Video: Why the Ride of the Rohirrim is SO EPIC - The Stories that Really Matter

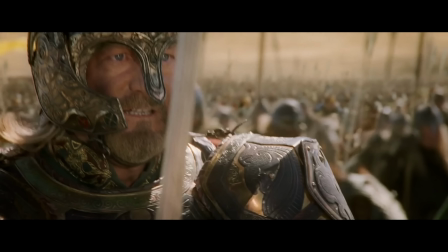(4:06)
As the charge begins, we see on Theoden's face a moment of hesitation, doubt, and fear.
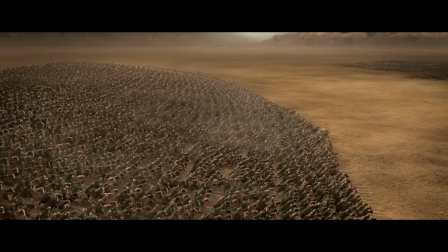(4:11)
But seconds later, we see him again, a top snowmane, breaking free of his host,
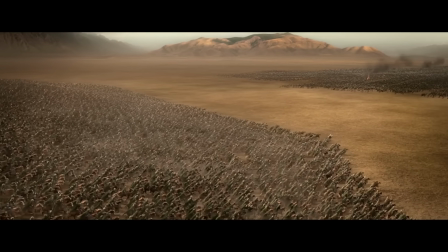(4:16)
gaining speed as he charges toward the forces of Mordor, the first of the Rohirrim, into the fray.
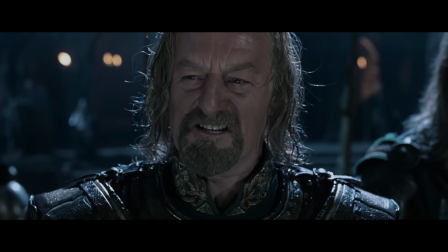(4:21)
He is not a man to lead from the rear. He is done hiding within the keep. Now he truly leads his riders into battle.
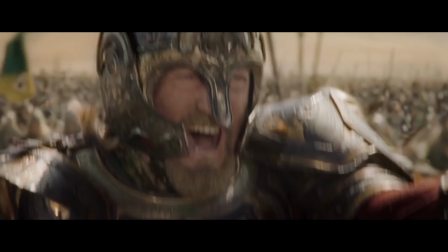(4:27)
This is a man. This is a leader. This is a king. A king no longer afraid to be who he must be.
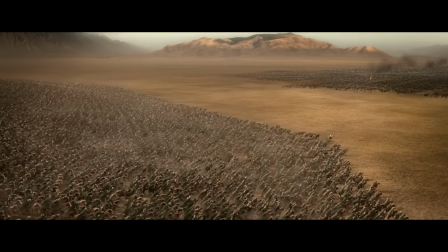(4:36)
This is why we read and watch fantasy. We do not want these stories and characters to reflect our own world.
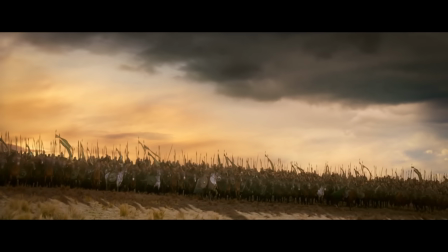(4:42)
We want them to inspire us, to give us hope, to make us want to be more than we are.
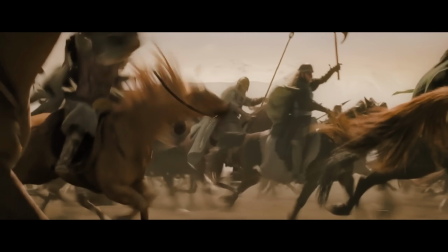(4:47)
Though the arrows rain down upon the Rohirrim, smiting many a horse and rider, they do not falter.
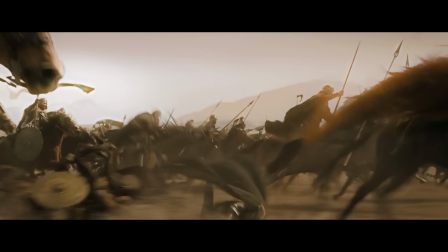(4:52)
The orcs show a cruel joy as they shoot, hoping to break the rider's spirits, but the very opposite happens.
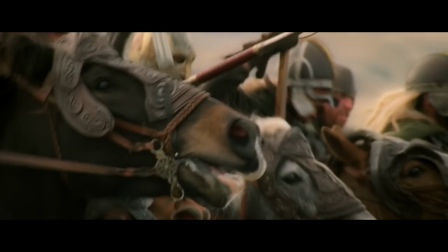(4:58)
The resolve of the Rohirrim is strengthened, and they charge forward with a fervor that strikes fear into the black hearts of the orcs.
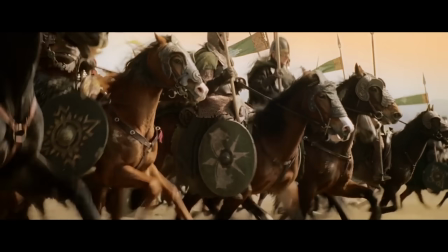(5:05)
It is not mere men that descend upon the armies of Mordor, but an unstoppable force of nature,
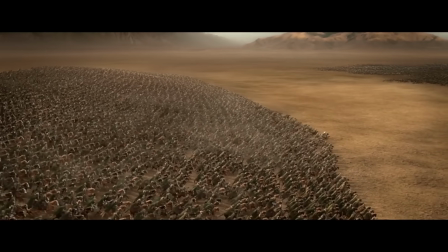(5:10)
a tidal wave that surges forward relentlessly, and none shall survive in its wake.
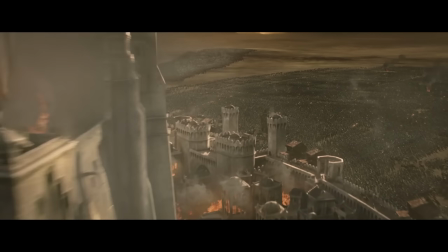(5:15)
As the two armies are about to meet, we are presented with a sweeping overhead shot showing the incredible scale of the battle that is mere seconds away.
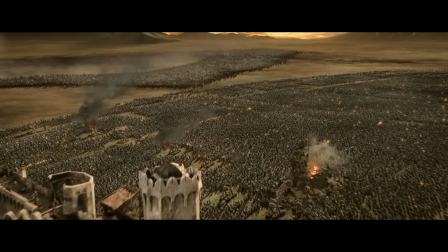(5:24)
The size of the two forces, thousands of Rohirrim versus tens of thousands of orcs, is truly mind-boggling.
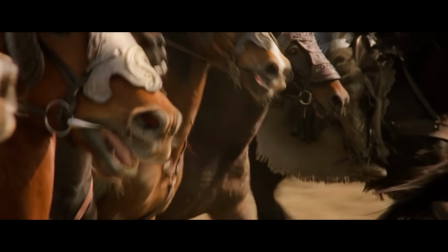(5:30)
This shot gives us one last glance before we dive into the fray to admire the courage of the Rohirrim as they plunge willingly to meet their doom.
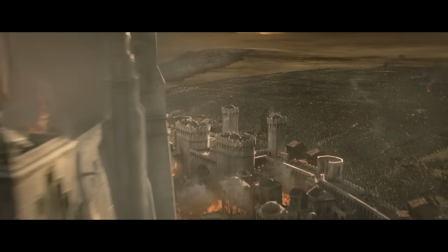(5:38)
And yet, it is the orcs who see their own doom riding swiftly, unstoppably toward them.
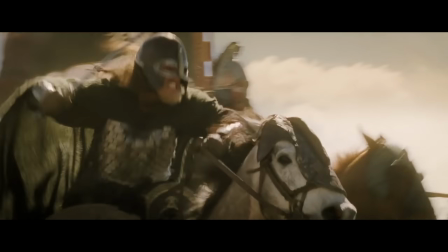(5:43)
They show visible fear. They stumble and stagger as the tsunami of horse and man, of spear and sword, descends upon them.
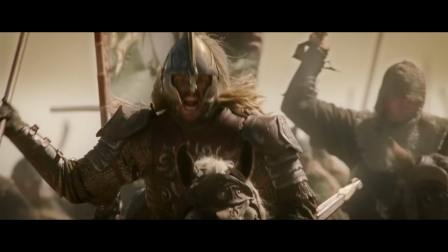(5:51)
For a few brief moments, the music cuts away, letting us appreciate and relish in the sounds of battle alone.
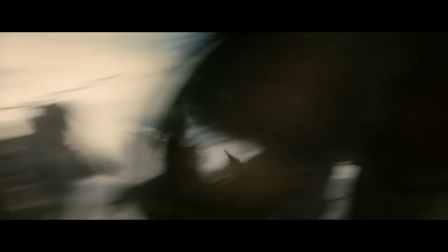(6:02)
The clashing of weapons, the thud of bodies hitting horse and ground,
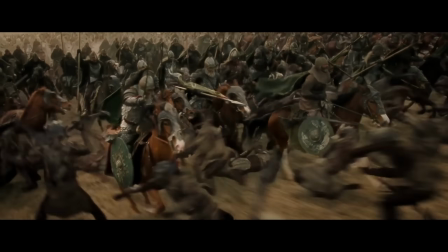(6:08)
the cries of the riders and of their fallen foes, and most of all, the unceasing hoofbeats of the Rohirrim.
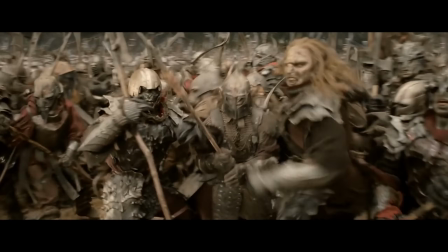(6:14)
The music returns as the charge continues, the previously confident and seemingly invincible forces of Mordor routed in disarray,
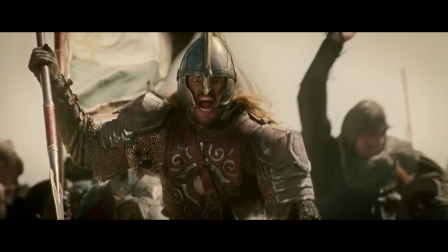(6:22)
Theoden and his knights pressing ever forward through the ranks of the enemy.
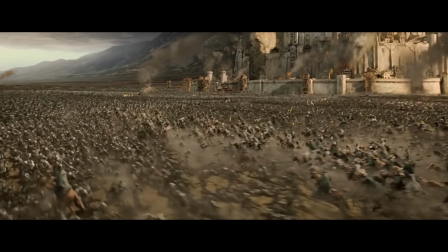(6:25)
A glorious victory, it may seem, and yet the final shot shows us the great host of Mordor still before them.
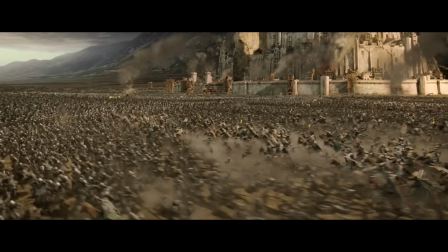(6:31)
We know, even in this moment of triumph, that still much remains to be won, and that a high price will have to be paid for that victory.
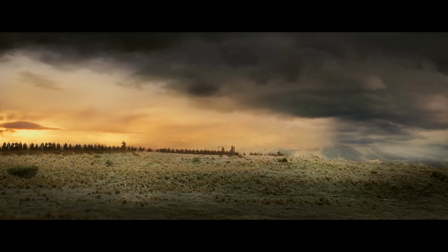(6:38)
In barely four minutes, Peter Jackson, Howard Shore,
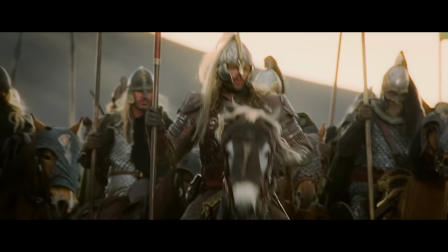(6:41)
Bernard Hill, and every actor or extra involved in this scene inspires us in a way that I've never seen before nor since.
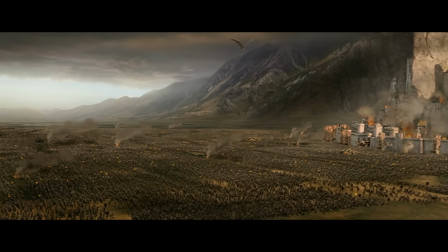(6:49)
With its themes of good versus evil and courage in the face of overwhelming odds,
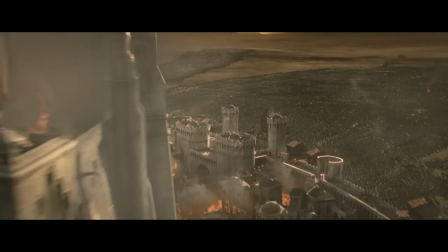(6:53)
its beautiful and inspiring score and the sheer scope and power of its action, the ride of the Rohirrim is,
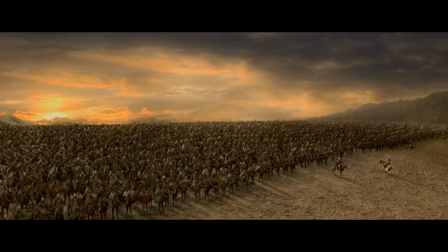(7:00)
to my mind, greatest scene in cinematic history. What do you think? What elements do you love about the scene that I didn't touch on?
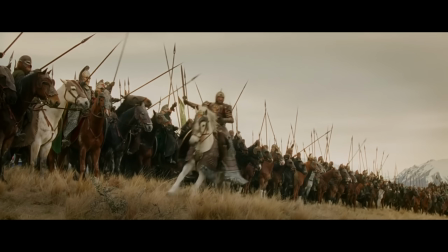(7:06)
Do you agree that this is as good as it gets or what scene would you rank above this one? Let me know.